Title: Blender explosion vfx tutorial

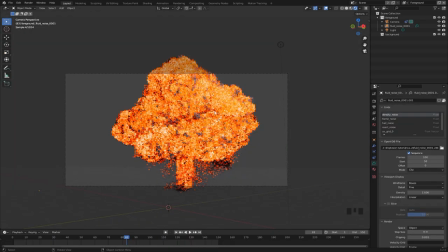247s
To start working on actually blending this into the background footage let's
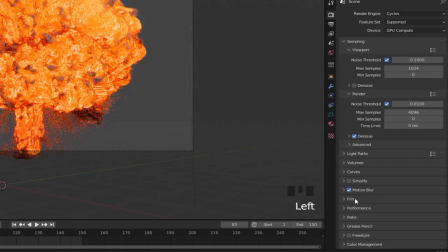252s
go to render properties and under film enable transparent right here.
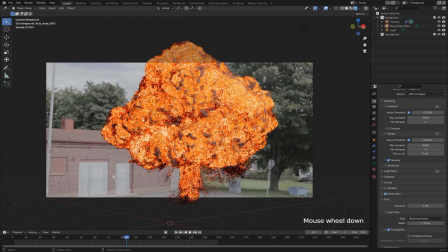257s
So now we can see the background and the explosion right here.
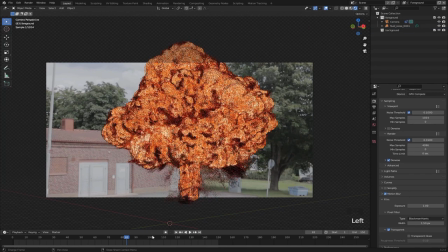260s
So if we remove this light and jump to a frame with only smoke we can see that it's very black and it has no lighting
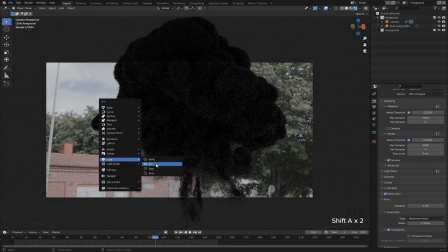268s
at all and we could try to match the lighting of the scene using a sun lamp for example and positioning that but a way we can get a little bit more realistic results is by using an hdri so you can just go to this
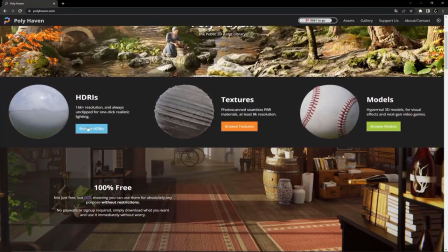281s
website called polyhaven and select one of their hdri's that kind of matches
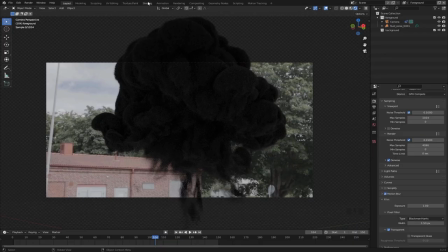286s
the lighting conditions in your scene then go to shading and right here select
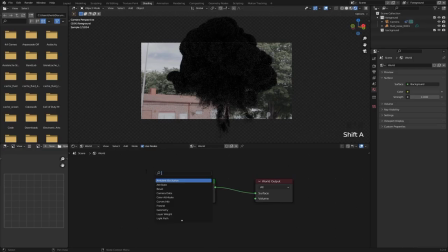292s
world and then we want to search for the environment texture node and plug that right here. Now we can hit open and select the HDRI that we got from Polyhaven.
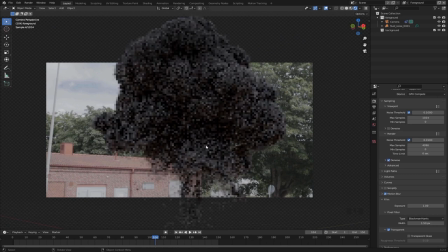306s
And right away you can see that we have some pretty nice lighting going on. So yeah I think that looks awesome.
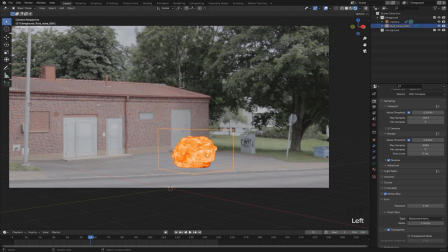314s
But one thing you'll notice is that the explosion just kind of stands on the ground like this and there isn't really any interaction with the ground.
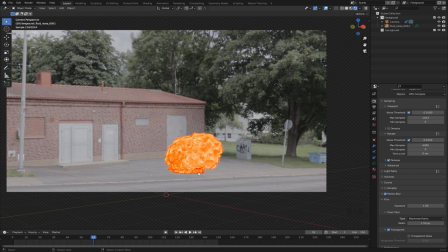322s
This step is kind of optional but i'm gonna show you guys a way we can have a little bit of a ground burst so the road here gets destroyed and we have some pieces flying and everything and that will kind of tie the explosion into the footage all right so create a cube
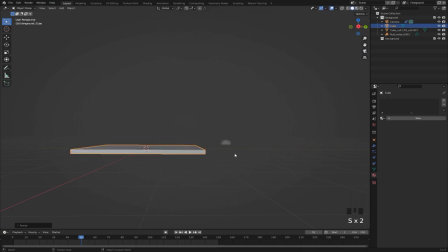335s
scale it down on the z axis and move it to where the explosion is happening
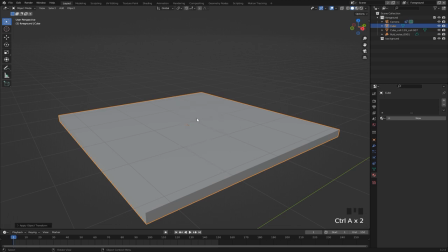341s
and hit ctrl a and apply scale to create the destruction effect we want to
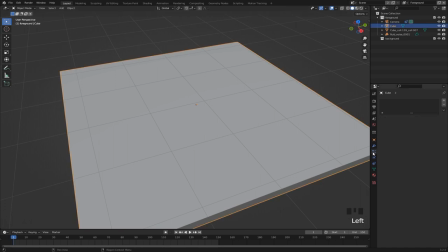346s
fracture this object using cell fracture so give it a particle system and set the
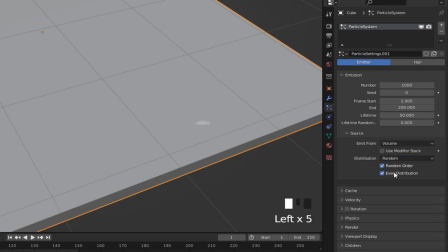352s
source to volume random then hit object quick effects
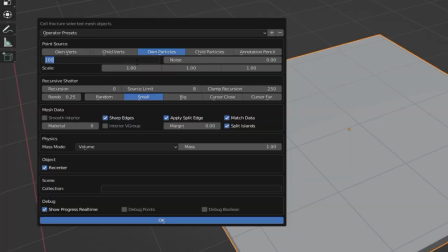357s
cell fracture set the source limit to something pretty big like 500
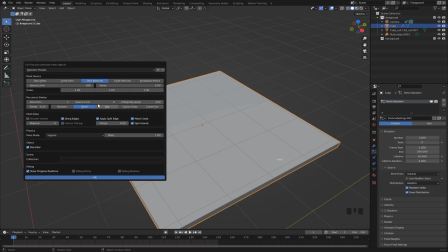362s
give it a recursion of one set these two values to zero and set the recursion pattern to random and this is really important we want to disable this apply split edge so make sure that box is not checked then just hit okay to start the shattering
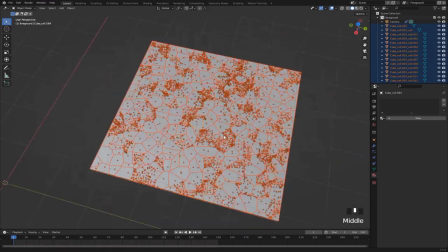382s
right so once that's done we can go ahead and remove the original cube select all of them and just hit ctrl j to join them into one
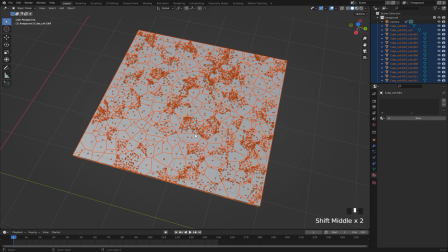390s
object for texturing and then we can separate them again to simulate the destruction all right so we want to go ahead and give this two materials
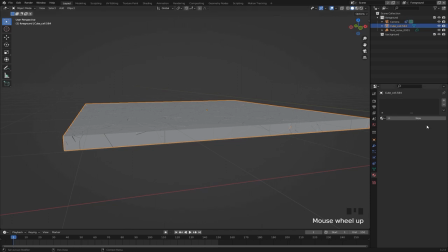398s
one for the top and one for the bottom so just hit new and
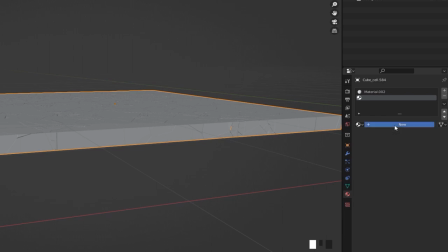403s
add a new slot and hit new again let's give this bottom one a
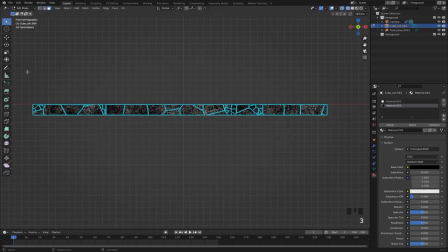407s
black color so we can distinguish between the two and in edit mode use face select to select these top faces right here then hit ctrl i
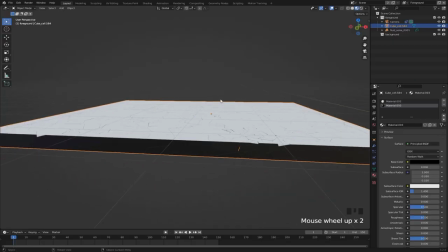416s
to inverse the selection and hit assign for the black material and now you can see we have these two different materials for the top material we
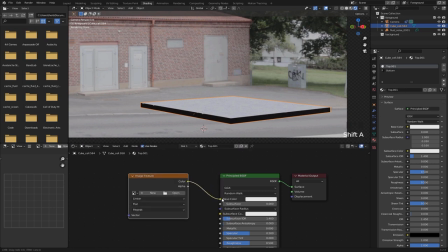424s
want to give it an image texture and plug that into the base color and then we can open up a screenshot from the footage and then we
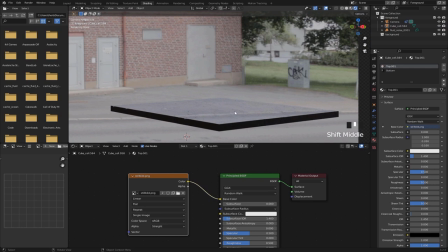432s
can hit u project from view now you can see the texture lines up with the footage for the bottom of material we want to
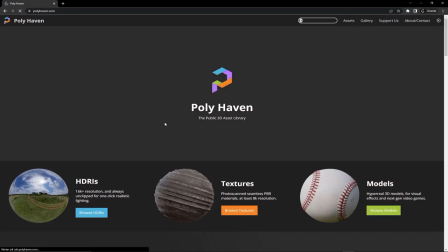439s
bring in a kind of destroyed concrete material so let's go to polyhaven again and this time we want to search for textures
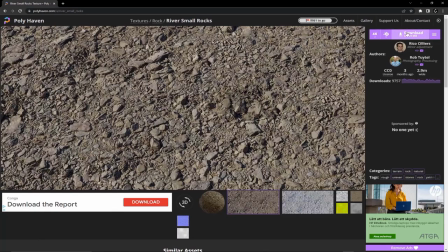448s
so this material looks pretty good to me let's hit download here to download it find the
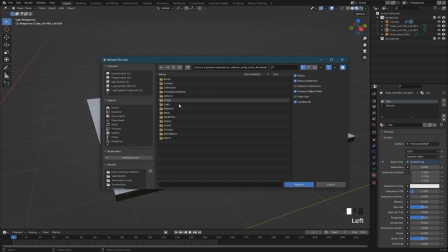453s
blend file of the material and then you'll find the actual material under the material tab
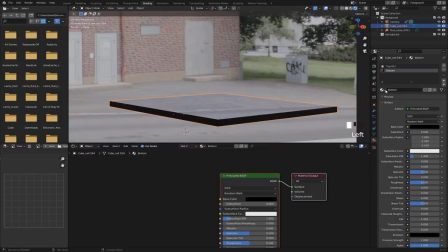460s
awesome let's append that we can just use this drop down and select the material that we just imported right so to
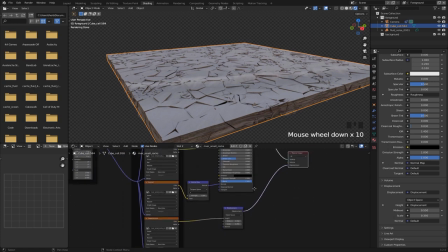467s
fix this this displacement thing going on we can just remove this displacement from the texture so just select these two nodes and hit
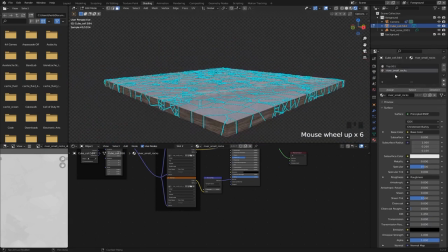475s
x to delete and we also want to go ahead and unwrap those parts so just hit select here then hit u and then smart uv project